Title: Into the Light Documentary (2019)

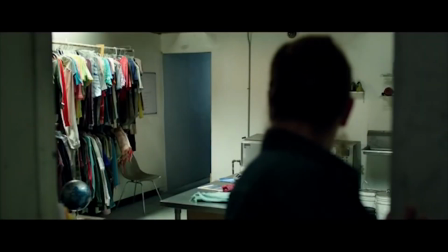[0:07]
Light. It can make us feel on edge, or scared, and terrify us with a torch flicker.
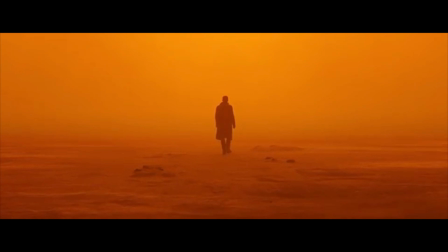[0:20]
Give warmth and scope,
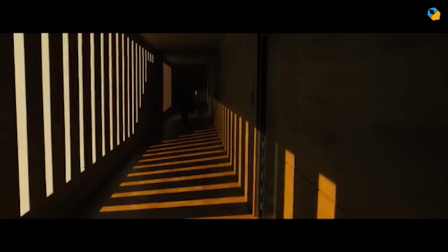[0:28]
whilst being aligned with a sunrise. eyes.
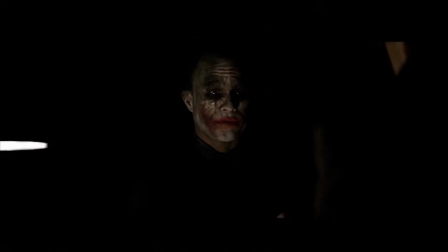[0:35]
It can tackle similar scenarios with a harsh light, emitting a dark undertone. Or soft light, which can imply a memory.
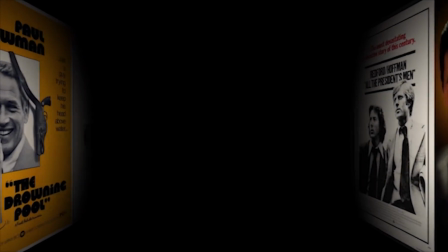[0:50]
But what happens when a light is added or removed from a scene? Does the mood change, and if so, to what outcome?
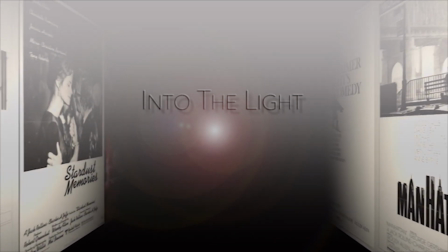[0:58]
This is Into the Light.
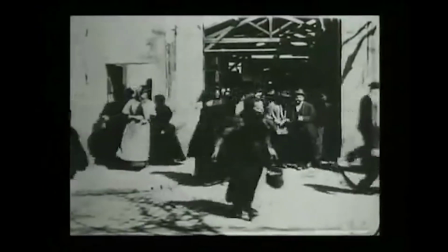[1:05]
Since the birth of film in 1895, light's role has been crucial to every production.
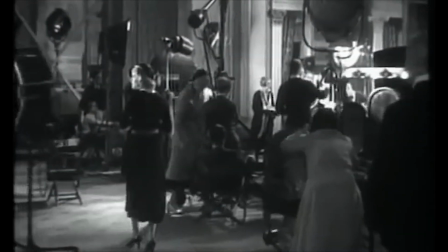[1:13]
Films quickly moved indoors, where more control could be had over their productions.
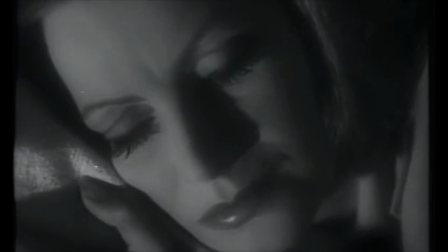[1:23]
Making the stars easier to light in their most iconic fashions.
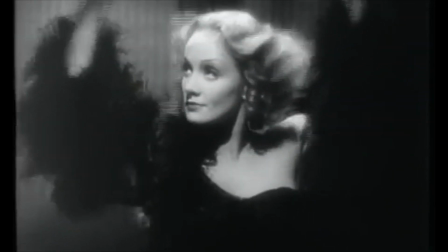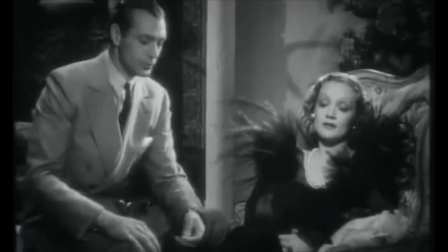[1:37]
Expert cinematographer John Bailey explains why they were lit in such a fashion.
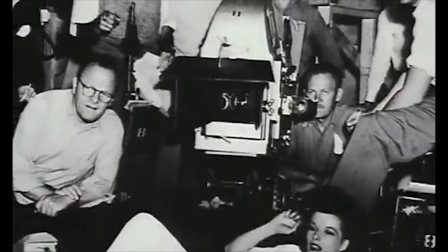[1:42]
The dominance of the actor and the actress as the driving engine of the Hollywood movies dictated
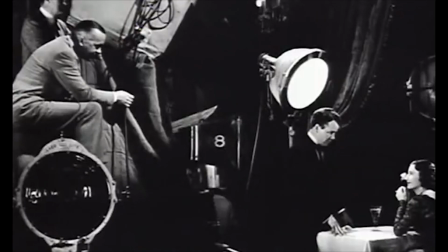[1:49]
a certain kind of vocabulary that basically were medium shots,
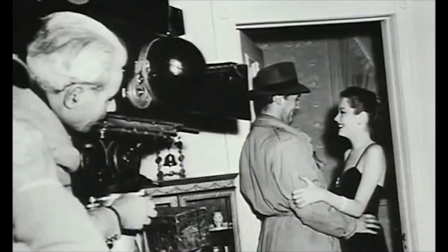[1:55]
close-ups, over the shoulders, and the principle was to make the actors,
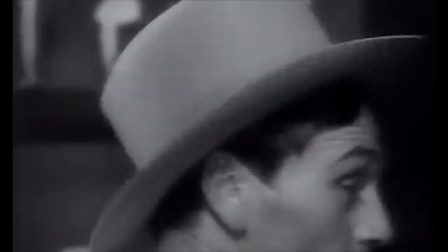[2:00]
especially the leading actor and actress, look as handsome and as beautiful as possible.
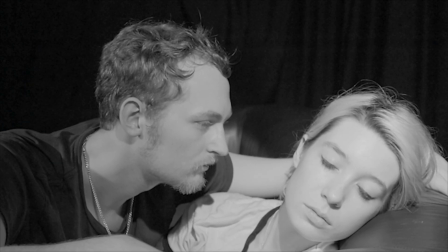[2:07]
So the aim was to make them beautiful. What would happen if we removed 50% of the high key light from this scene?
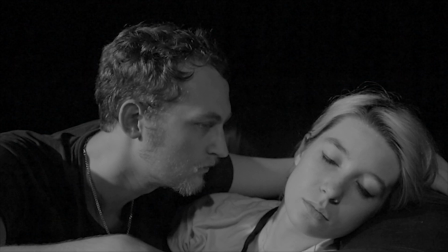[2:16]
Her face is now partially shadowed and lost the Hollywood shine. Now let's completely remove the high key light.
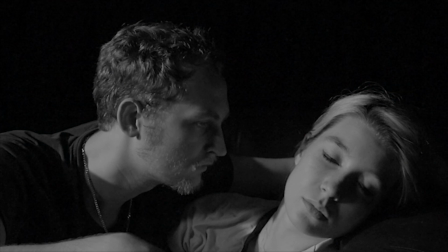[2:27]
Her beauty is now hidden and her face is cast in shadow, creating a dark and dramatic mood.
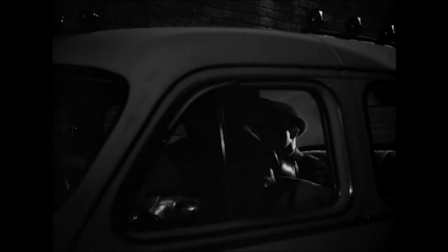[2:37]
As the shadows increased and the drama rose, introducing Film Noir.
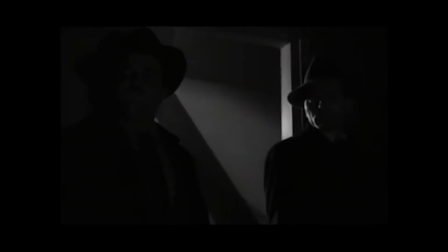[2:43]
Using hard shadows from often only one light source, it glorified the shadows.
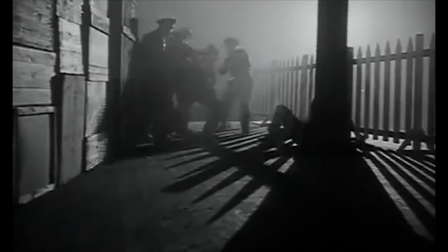[2:49]
Famous cinematographer John Alton is quoted as saying, When there is no light,
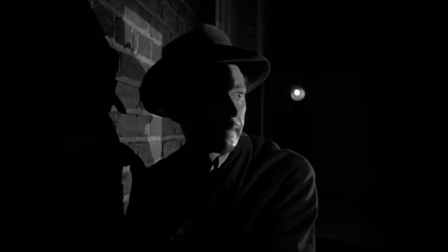[2:53]
one cannot see, and when one cannot see, his imagination starts to run wild.
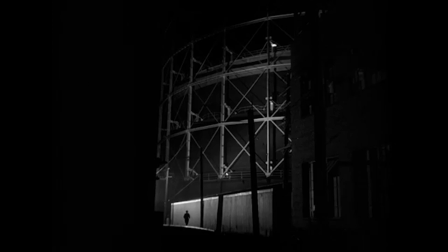[2:59]
He begins to suspect that something is about to happen. In the dark, there is mystery.
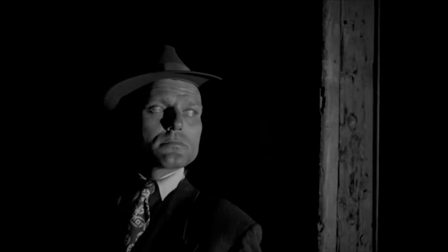[3:07]
This is a scene from Anthony Mann's film, T-Men. Let's recreate this scene under the same lighting conditions.
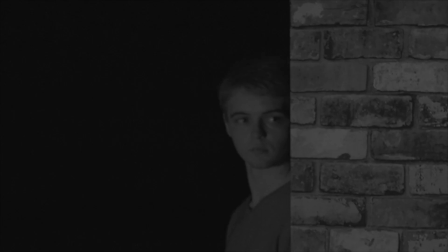[3:17]
Now let's add one fill light. The shadow on the face has all but gone.
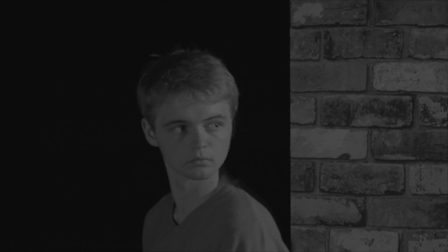[3:24]
The mystery that film noir relies on is destroyed, all because of one small light.
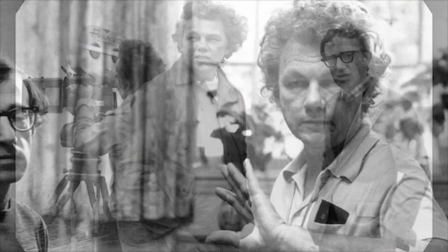[3:32]
Known by his peers as the Prince of Darkness for his sparing use of light, Gordon Willis is best known for his work in the Godfather trilogy.
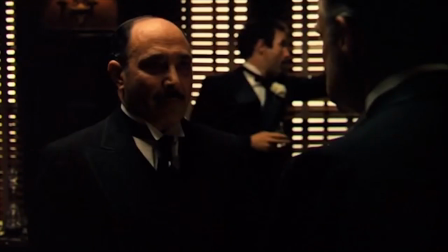[3:41]
Using a soft light from above and shadowing the eyes, he created an effect that had not been seen before.
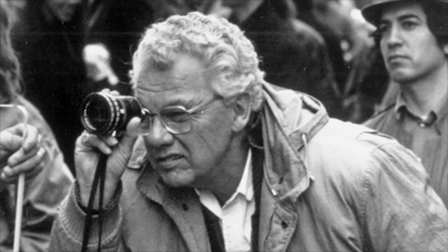[3:48]
Here, Willis explains why. I just simply pictured things a different way and in some cases it caused a ruckus now and then, you know, because it's like saying, well, we can't do that because that's never been done before, you know. Well, I never did it in that spirit, I just simply did it because I liked it. Let's look at the effect Gordon achieved in the opening scene.
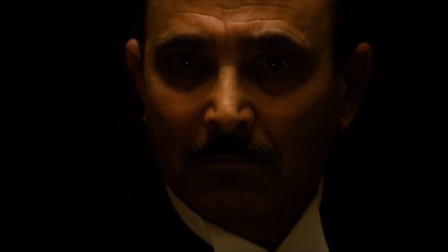[4:10] America's made my fortune, and I raised Madora in American fashion.
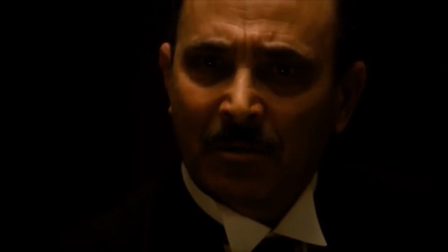[4:17] I gave her freedom, but I taught her never to dishonor her family.
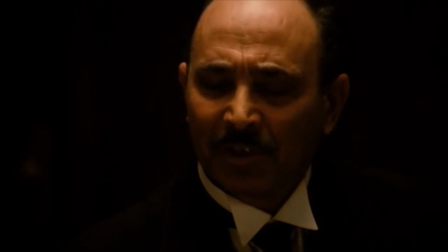[4:24] She found her boyfriend, not an Italian, she went to the movies with him, she stayed out late.
I got a lot of criticism because they said, well, you can't see Brando's eyes.
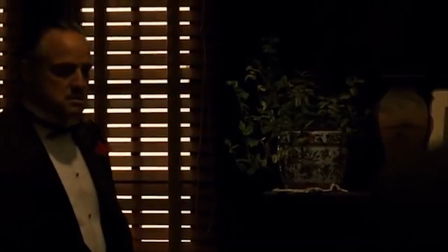[4:36]
There were times in some of his scenes where I deliberately did not want to see his eyes,
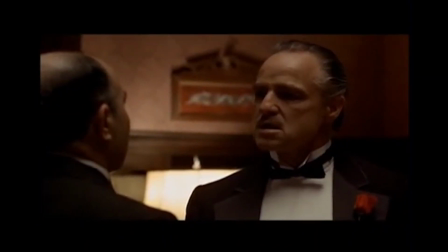[4:42]
so that you saw this mysterious human being thinking about something or about to do something, but you didn't really know what the hell was going on. Now let's look at a recreation of the same scene under the same lighting conditions.
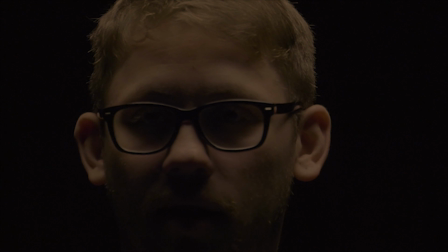[4:57] I believe in America.
The eyes are shrouded.
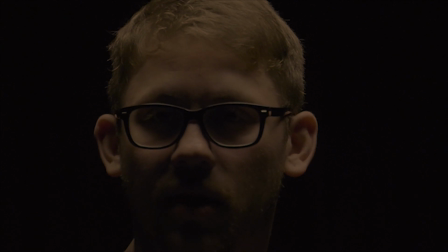[5:01]
You cannot truly see the full face There is an element of mystery The slow zoom out adds very little light And it maintains its intensity Now let's add one fill light The eyes are now clear
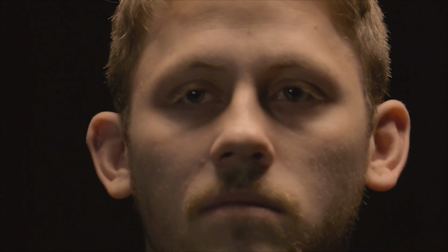[5:22]
No shadows cast from above It has made its appearance softer
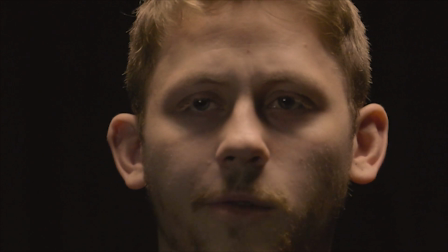[5:29]
All details can be seen in his eyes, taking away any mystery that may have been there. Willis had the option of another route, called underlighting,
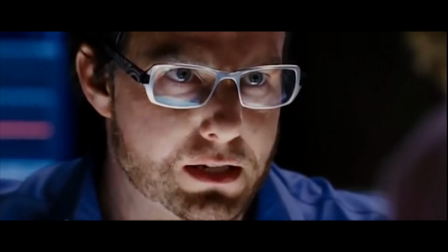[5:44]
often seen
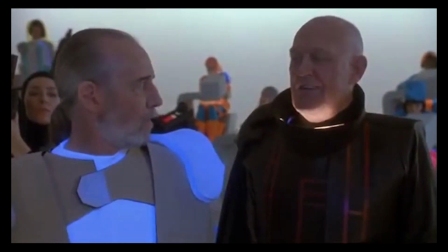[5:52]
being used by villains where they are lit from below. Let's see the same scene again with underlighting.
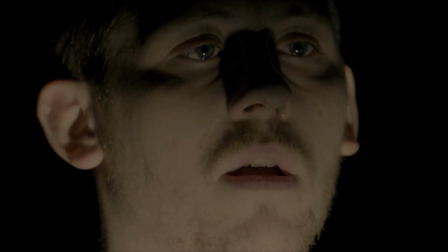[6:01]
All bit from a different angle, he does seem more villainous. But this lighting method doesn't fit context of the scene.
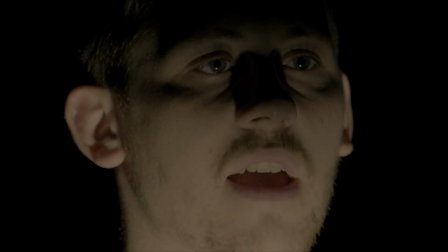[6:08]
It changes the mood into almost horror. Willis admits he did not always get it right. I may have gone too far a couple of times.
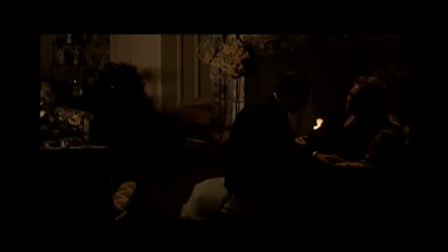[6:22]
I think there was a scene between Al and his mother, played by Morgana King in part two. I did one scene, I went too far. The difference one light can have has been shown clearly.
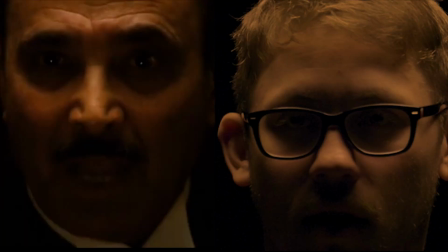[6:37]
Whether it's a positive or a negative, adds or subtracts,
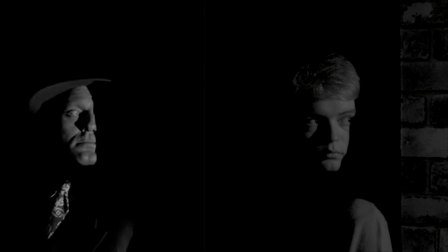[6:44]
one light will change a scene dramatically.